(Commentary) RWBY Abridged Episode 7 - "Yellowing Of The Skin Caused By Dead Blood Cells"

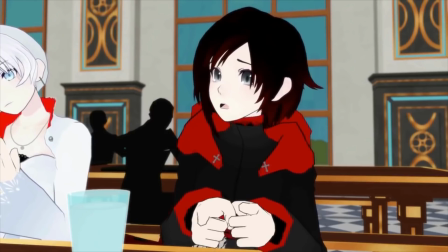That was 2 long E's I edited together.
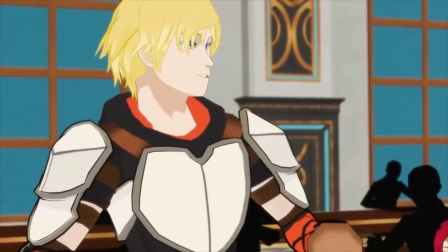You can't hear the cut because it's so low in the background.
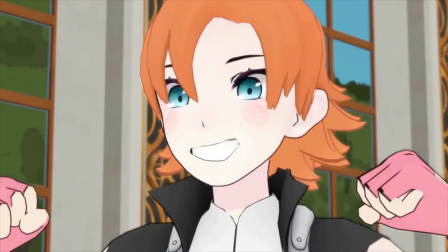Don't lie. You actually screened for that long. You're right.
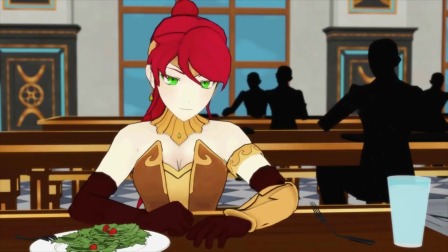You caught me. You caught me, Skippy. Powerful ass lungs. The neighbor must have been so confused to hear that.
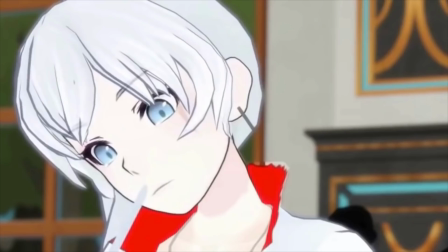It's like when you go back to the original Funimation dub of Super Saiyan 3 Goku and find out it's not on one take.
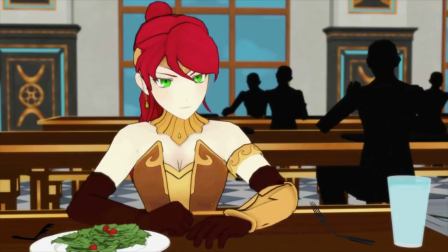That feels bad, man. Dude, I love the fucking fork bend.
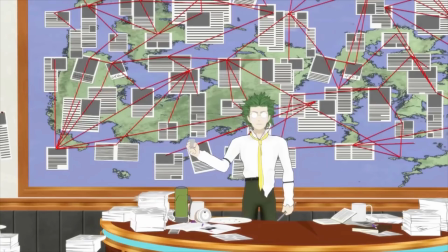Yeah. I thought that would be funny to use Pyrrha's semblance that way, where when she's upset, forks just bend around her.
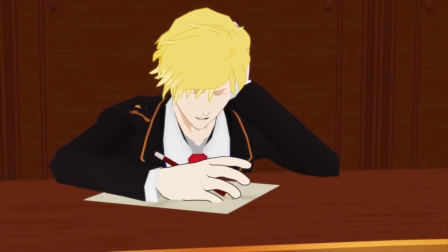Don't fuck with Pyrrha. She's gonna set a bunch of bent forks in your way and strangle you with them.
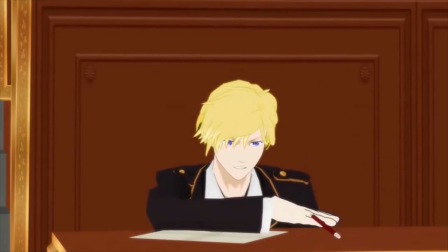You're gonna be death by fork. Yeah. And here we have PSWeasel.
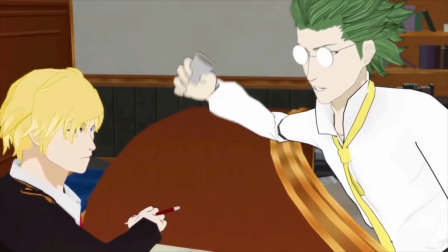Oh, he's a terrible actor, I've heard.
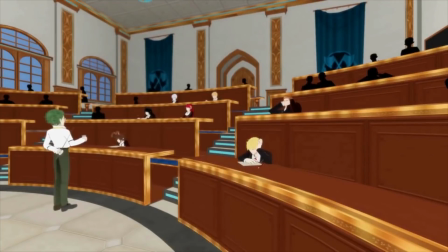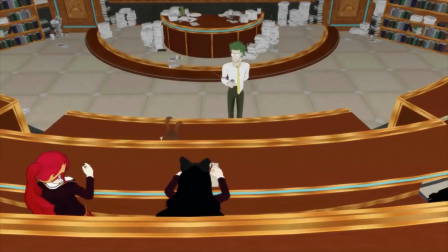This one long line you had difficulty with, and yeah, I actually remember that.
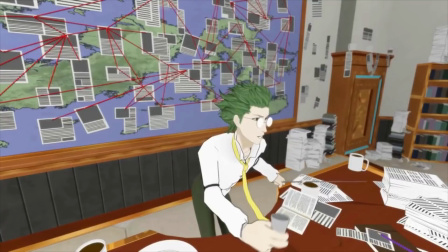but I also remember that you wanted me to do a different voice at first. yeah, I wanted you to do what's her name?
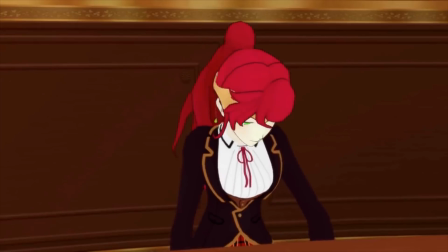Erica. Erica? Yeah, that gruff voice that you do, because I thought it would work with the
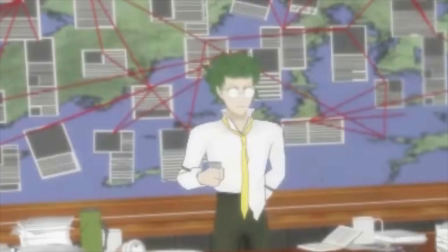complete unrelenting asshole personality I gave Oobleck.
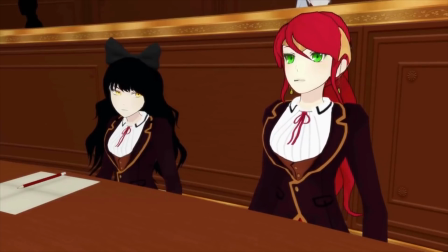And but you said that voice actually hurts your throat or something.
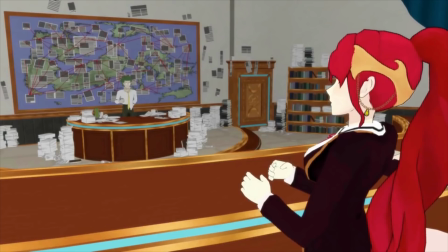It's not exactly that it hurts my throat.
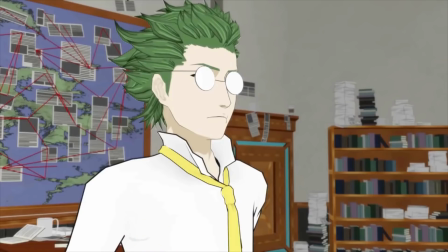It's I'm trying to not use it as often in worries that it might hurt my throat in the future.
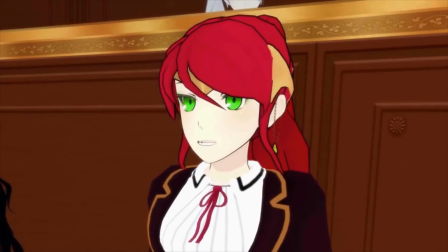All right, yeah, that makes sense.
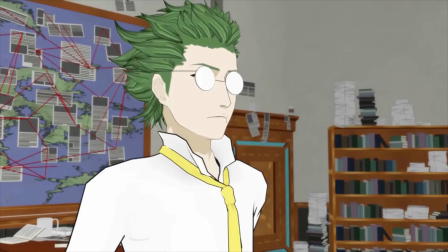I forgot her name for a second, but actually, I actually used the song Mumbo Number 5 to remember her name.
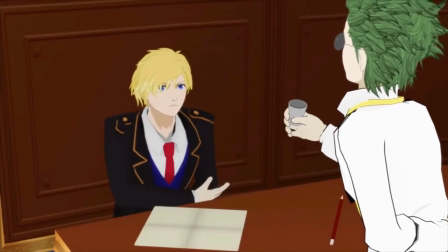Where I'm like, a little bit of Monica in my life, a little bit of Erica by my side.
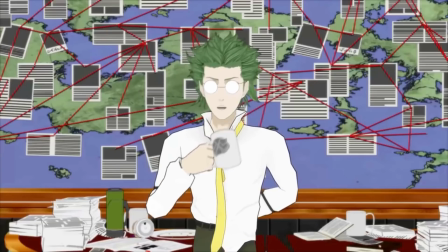Wow. Well, the other characters of Hardcatch will not help you with that song.
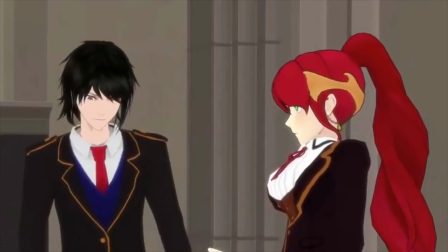This was actually the first time that I got to use this voice to any character, really.
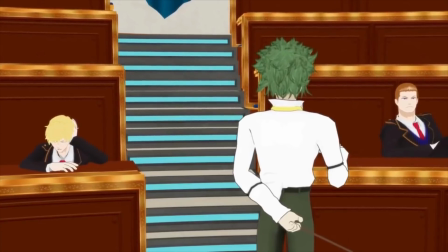Yeah, you recommended this voice. Apparently you just have a
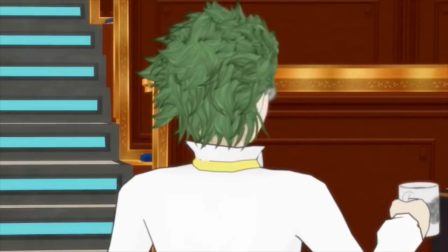scientist. Was that the voice you used to describe it? This voice where it's just like, Oh yeah, yeah.
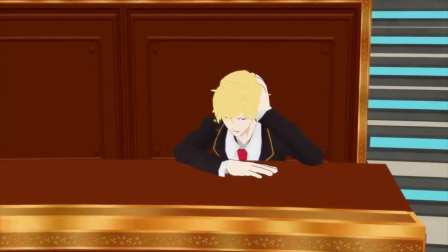I don't remember how I actually described it to you, but yeah, something kind of goes on this.
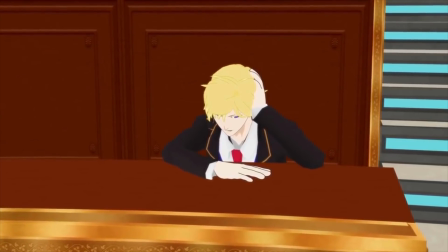Ah! It actually worked pretty well for Oobleck, and I'm actually glad you
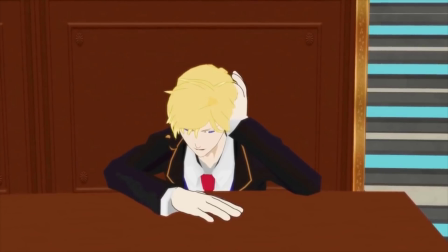actually use this voice instead of the voice I asked you to, because I think it works really well.
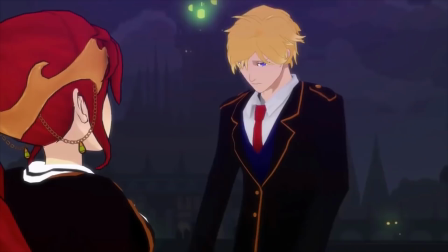And so
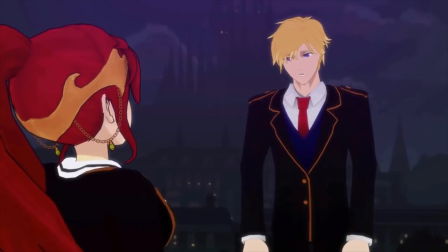I've been meaning to say this, but I haven't gotten the time because apparently we've been talking so much.
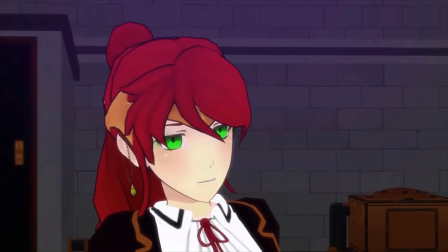But if there's one person who really
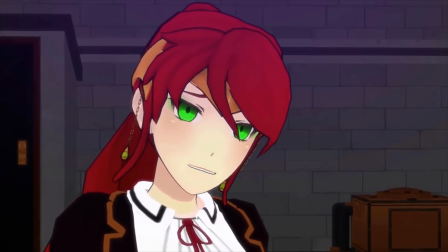made this episode work and really gave it their all, it's JC, man.
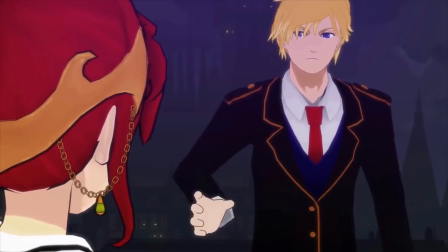I actually wanted to mention this during the cafeteria scene, but the whole running joke between
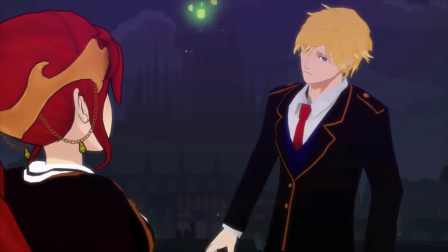Pyrrha and Weiss, where Pyrrha's purposefully trying to get Weiss's name wrong to get back at her, and Weiss just not giving a shit,
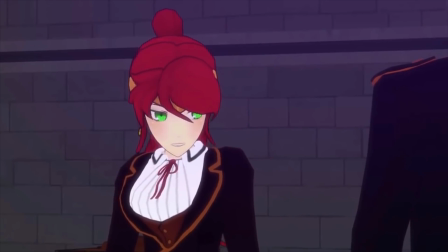that was actually entirely JC's idea.
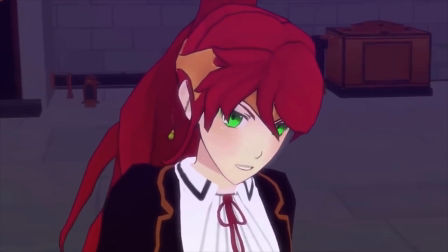She actually approached me with the idea after episode 6 went up, and I thought, oh my god, that's perfect for each character.
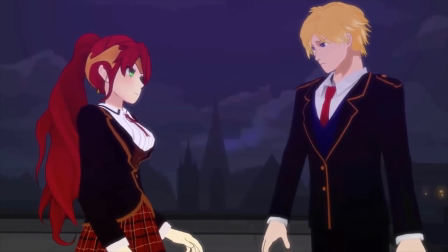And not only that, but all the Weiss wrong names, like Whistle,
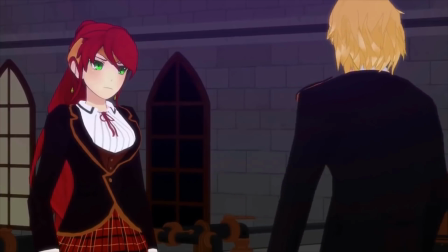Wisp, Walnut, she improv'd those.